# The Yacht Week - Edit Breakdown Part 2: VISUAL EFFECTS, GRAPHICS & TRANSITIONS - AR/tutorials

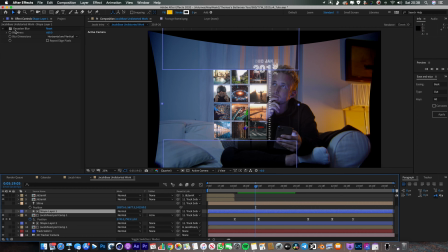746s
It's much nicer to have the blur, so the timeline kind of slowly disappears off at the top and the bottom like this. The next thing that's super important to remember when you're doing anything like this is motion blur.
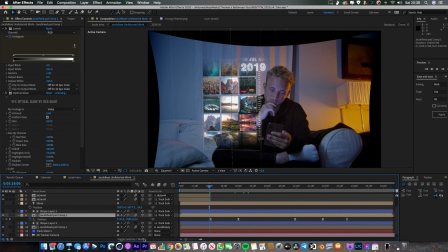756s
So you want to toggle your switch modes back again, and you can see this button here, the motion blur icon. Make sure that motion blur is turned on for the composition as well. Anything that's got fast moving actions like this is always going to look so much better and so much more realistic if you've got motion blur on. You can see here right in the middle of the transition, the layer is really, really blurry. It looks really natural.
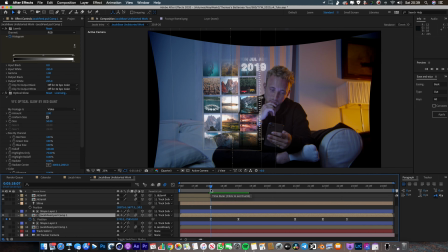774s
It looks like there's a real thing floating there in front of his face, which would of course blur if it was moving that quickly. Now, I'm going to talk a little bit about the tracking and how I've inserted the graphics into the scene a little bit later. But just like the shot with Aggie in it that we saw before, I've also used this kind of 2.5D graphic style.
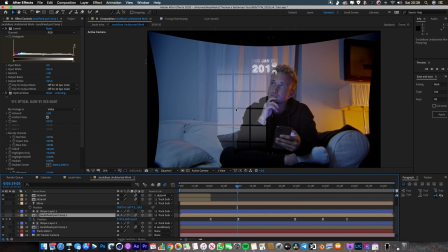791s
So if I turn this layer off, you can see there is another layer behind, and this is exactly the same thing.
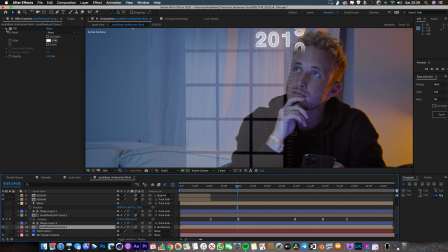796s
And to create this background, I just used the same layer, and I threw a fill effect on it just to fill it all grey. And then I turned the opacity down to 20%. And then I've positioned this just a little bit further back in 3D space.
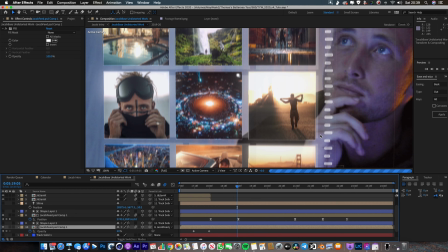806s
So if I turn the front layer on again, you can see you've just got the kind of edges of the outline back here. You've got the second layer, which is sitting just a little bit behind.
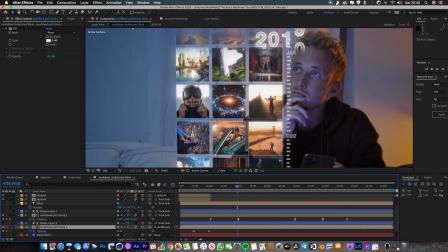813s
I like to do that because I think it just adds a bit more three-dimensionality, a bit more depth to it, and it makes everything just look a little bit more interesting.
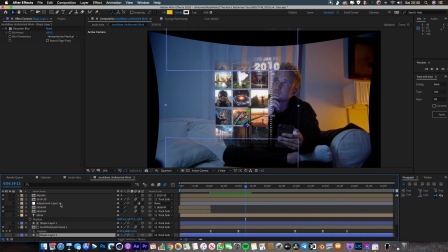820s
So that's how we created the scrolling timeline. Now, the next thing I'm going to talk about is this date graphic here that goes from 2019 to 2020.
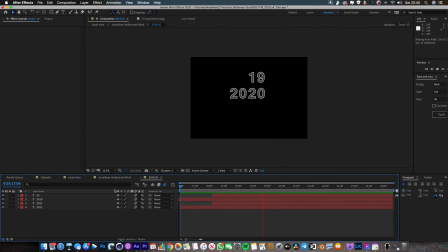828s
So let me just jump in on that composition. You can see all I've done is kind of fairly straightforward text animation. I'm not going to go into too much detail, but the way that I do this is I use the animate text properties here.
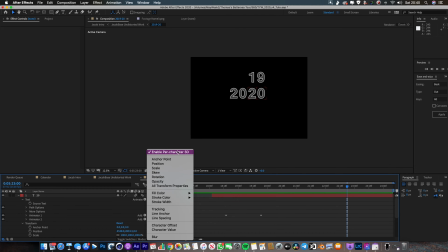839s
And you've got, if you tick enable per character 3D, you can move individual characters around in 3D space.
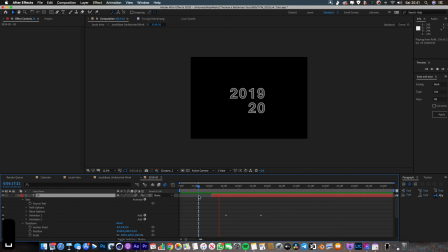845s
And then you can use the range selector and various other properties to animate text like this. There's plenty of tutorials out there on text animation. Maybe I'll do one, but I don't want to go into too much detail now because you've probably got a reasonable understanding of how to do something like this.
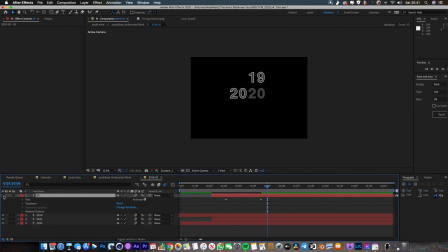858s
Now, to create the graphic style of this, there's 2 layers of every bit. So there's a background layer here, which is this layer here. And if I go T, you can see the opacity of this background layer is 25. And then you've got this foreground layer, which is just an outline.
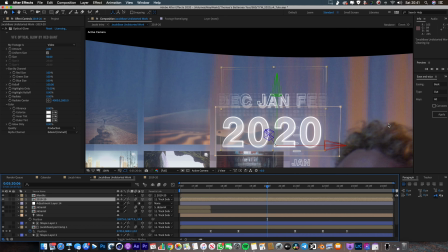871s
And the opacity of this is 100%. So if we jump back into the main comp, you can see the background is quite see-through, but you get these kind of nice, solid foreground lines. And again, the background layer is just a little bit further back in Z space.
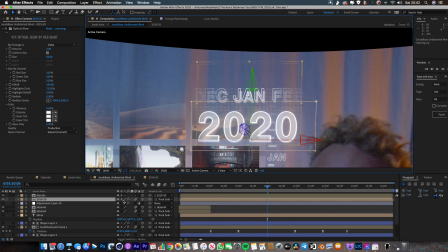885s
It's maybe 20 pixels behind the foreground layer, and that just adds that extra three-dimensionality. Again, you've got to make sure this little sun icon is ticked off. If I turn that off, That'll squash the two layers together and it won't look as good. Turn that on, it preserves the 3D editability, and it means the three-dimensional effects that you've applied in the pre-comp stay into the main composition.
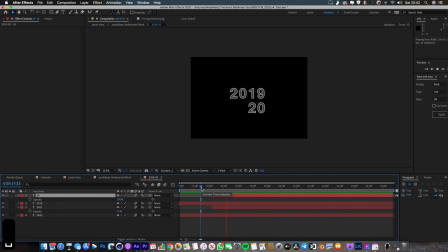903s
The other thing you might notice is obviously that we want the 19 and the 20 to disappear once they've scrolled up.
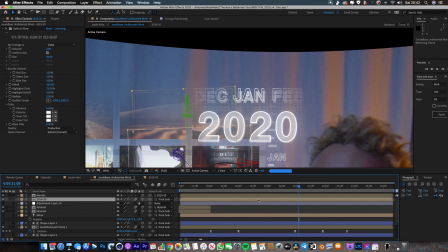908s
So I'll jump back into the main comp and I'll show you how I've done that. And the way I've done that is just I've used a really simple mask.
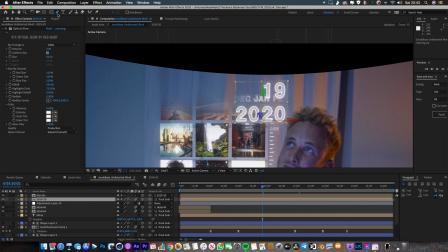914s
So let me just delete this mask and I'll show you how I'd create it. Again, so you're going to go up here to the pen tool, and then you're just going to draw a box around the thing that you want. And that should chop out the 19. Yeah, that's done a good job. Let's just solo this layer. You can solo a layer by pressing this dot just over here next to the visibility tab.
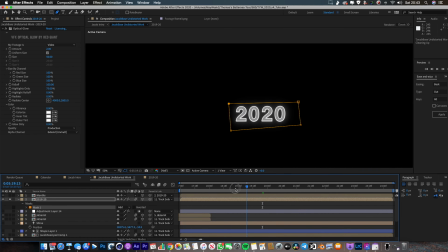932s
So we can see just this layer. We don't want to look at too much other stuff. Let's play this through. So this is our graphic. Now, kind of like with the floating scrolling timeline, it doesn't look very good when we've got a hard edge, and we want to make the number that disappears blur out.
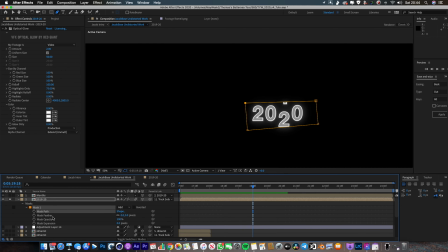950s
So the way we're going to do that is we're just going to go into the mask and we'll add maybe 50 pixels of feather. There we go. And now we should end up with something that kind of slowly blends out as it rotates.
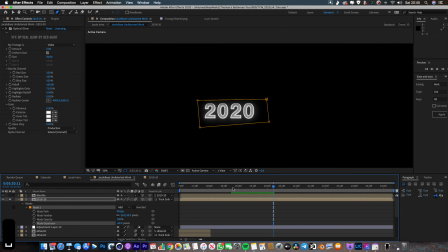964s
Cool. So there we go. So now we've got a nice little scrolling animation. So let's just jump into the month style and I'll show you how that was made too.
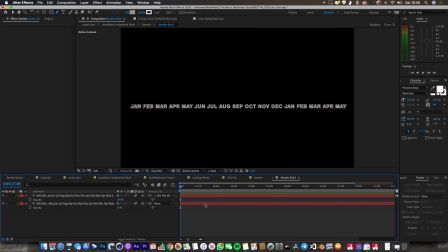972s
So it's kind of the same sort of thing. I literally just written out all of the different months. Again, there's the two layers of text. So you've got the outline at the front there and then the background behind. And then what I've done is I've just animated it by hitting position and animating the position.
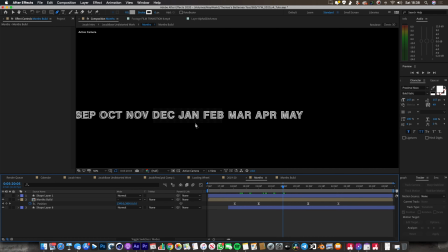985s
So obviously with this, we only want one of them in the center to be visible. So I could do that by drawing a mask like this, highlight January.
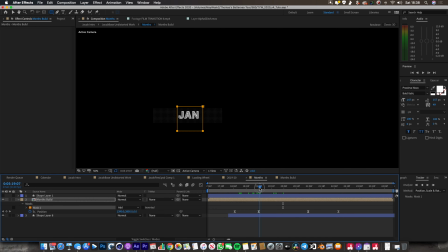992s
But then when we keyframe it and when we move it along, it's only going to be January that is visible the whole time, and we'd have to then animate our mask as well. So what I do instead is I'm going to use another alpha matte. So you create this shape layer here, which is just a box, and again it's got a blur around the edge,
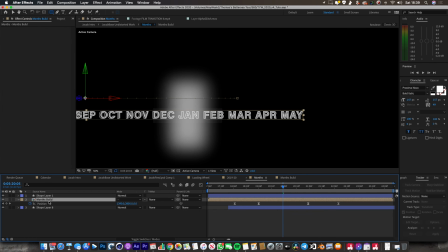1008s
and then you're going to set the months layer here to use the layer above it,
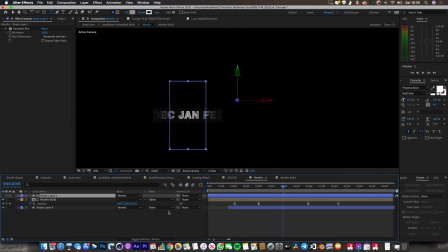1013s
this shape layer, as an alpha matte. So select alpha matte like that, and what it does is it basically just chops out everything that's underneath this shape,
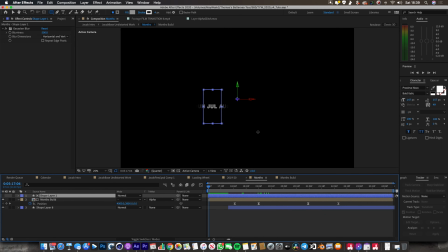1020s
which is perfect for this effect because that means that the month that we want to look at is always just going to sit in the center here.
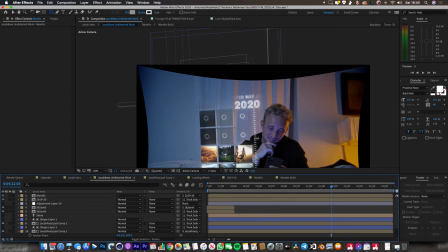1025s
And that's how we did that. And then the months and the date, they're just sort of positioned up here in three-dimensional space.
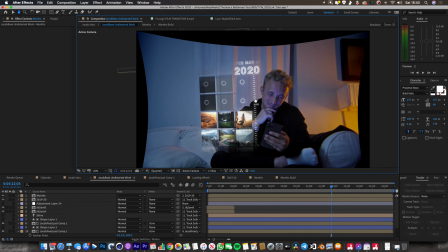1032s
I think, again, using this sort of 2.5D style, I've got them a little bit closer to the camera. And I do that, just by moving this Z-axis and sort of pulling them up like this. And I've linked the two things together by using the parent and link function again, so that any movement I make to the 2020 to the date here will also affect the months as well.
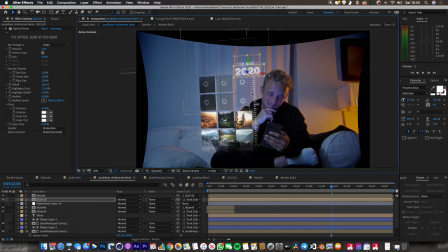1049s
And I like to position things, at different layers in three-dimensional space because I just think it makes it look more interesting.
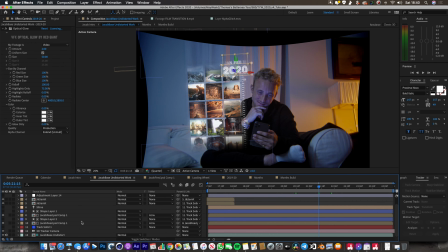1055s
So I'm also just going to talk a little bit about how I've kind of tracked these graphics into the scene because I've used a different technique. So in the Aggie shot, what we did is we attached it to an object in the scene, which in that case was the laptop. Here, we could have done the same thing and we could have tracked it to the phone. So it's just a really bumpy handheld shot.
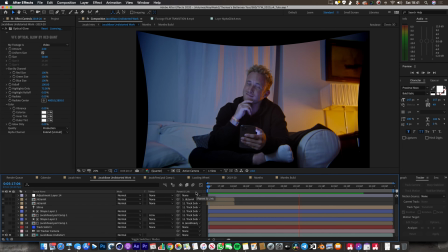1072s
And I tried attaching it to the phone, it just didn't look that good. So what I did instead is I actually did a proper three-dimensional camera track on this shot.
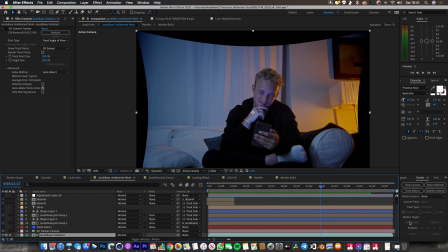1078s
So I went in here and I did the camera track, which you find down in the bottom right here. And then let me turn on the camera tracker so you can see. So the tracker does its thing and it creates all these different points and then you can create solids and shapes and stuff here.
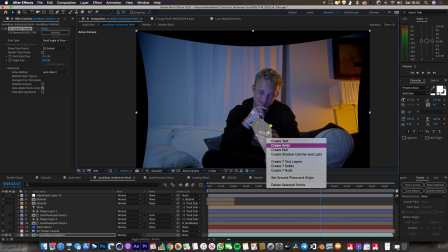1093s
So select some of these points, go right click, create solid. It's not really where I want it to be, but it doesn't really matter.
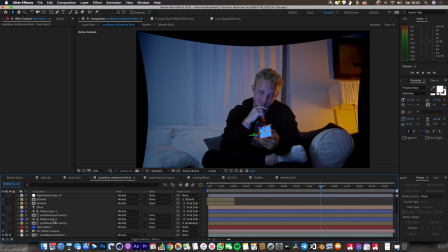1100s
Let's rotate that around a bit. So I use that technique to create this solid here, which I'm calling track solid 1. So I'll turn that on and you can see this track solid is basically the position of where I wanted to put my graphics.
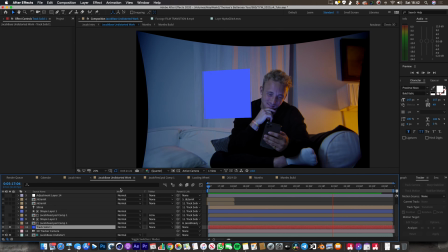1113s
And because it's three-dimensionally tracked into the scene, it's a lot neater and a lot smoother than it would be if it was attached to the phone because the phone moves around quite a lot. Whereas this plane will always hover in exactly the right place. And then I just use the parent and link function again to attach my graphics and all of my stuff to this one track solid.
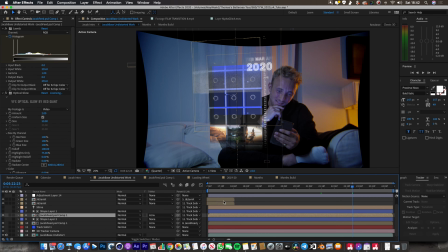1131s
So you can see here the Jacob feed comp is attached to this track solid. This shape layer is attached to this track solid. Everything is either attached to this track solid or attached to something else that is then attached to this track solid. And that basically means if I want to move around all of my graphics, I just have to move this track solid and it's going to take everything with it.
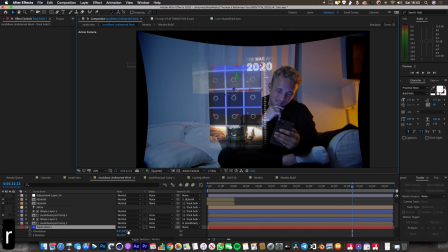1151s
Or if I rotate it, it's going to rotate everything with it. And that's just the way that I set up these kind of scenes. I use one of these track solids as my base and I attach everything to that track solid.
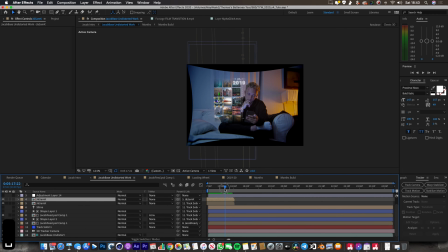1163s
So at the beginning of this shot, we had this transition where the video sort of spins into the feed like that. So what I've done to do that is I've just animated the position in three-dimensional space. So it ends up, here, and then I've got the Z axis, the Z position.
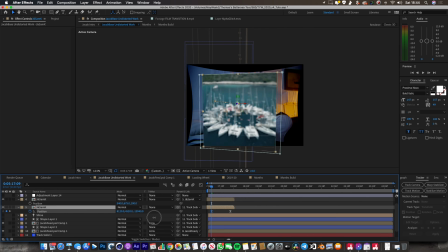1178s
I've got it moving much, much, much closer to the camera. So you can see it's all the way up front here. So I've got it so it just zooms back into the timeline. And then I've added a bit of rotation as well. So if I hit R, you can see it goes on the Y axis,
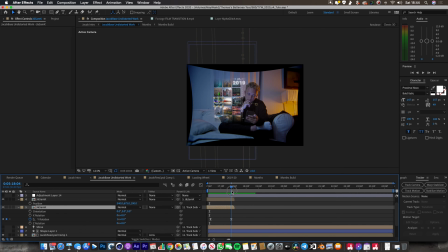1191s
it goes from there to a full rotation on the y-axis, so it does a full 360 as it spins round. And then, select the keyframes and hit function F9, and then you get nice, easy, smooth keyframes as it moves.
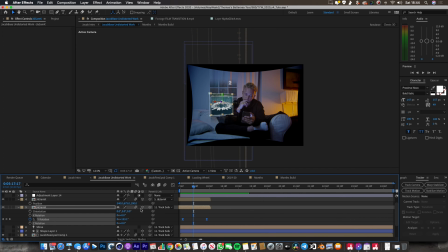1206s
Another thing, as usual, when you've got anything that's moving, it's important to have motion blur clicked on, which is this little thing here. And then this button here will enable motion blur for all of the layers that have the switch set on. So I'll turn that on, and then if we just play that through, you can see that the movement of that is a lot neater. And it looks much more natural because it's a little bit blurred.
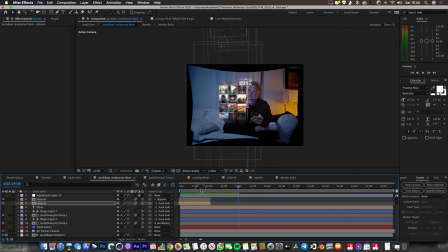1227s
And then finally, very much like the Aggie comp that we've already seen already, the other effect that I used was this one called Trap Code Shine.
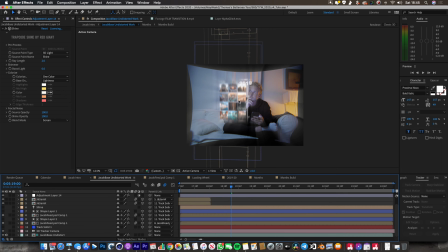1237s
So I'll just turn Shine on, and it creates these kind of light beams.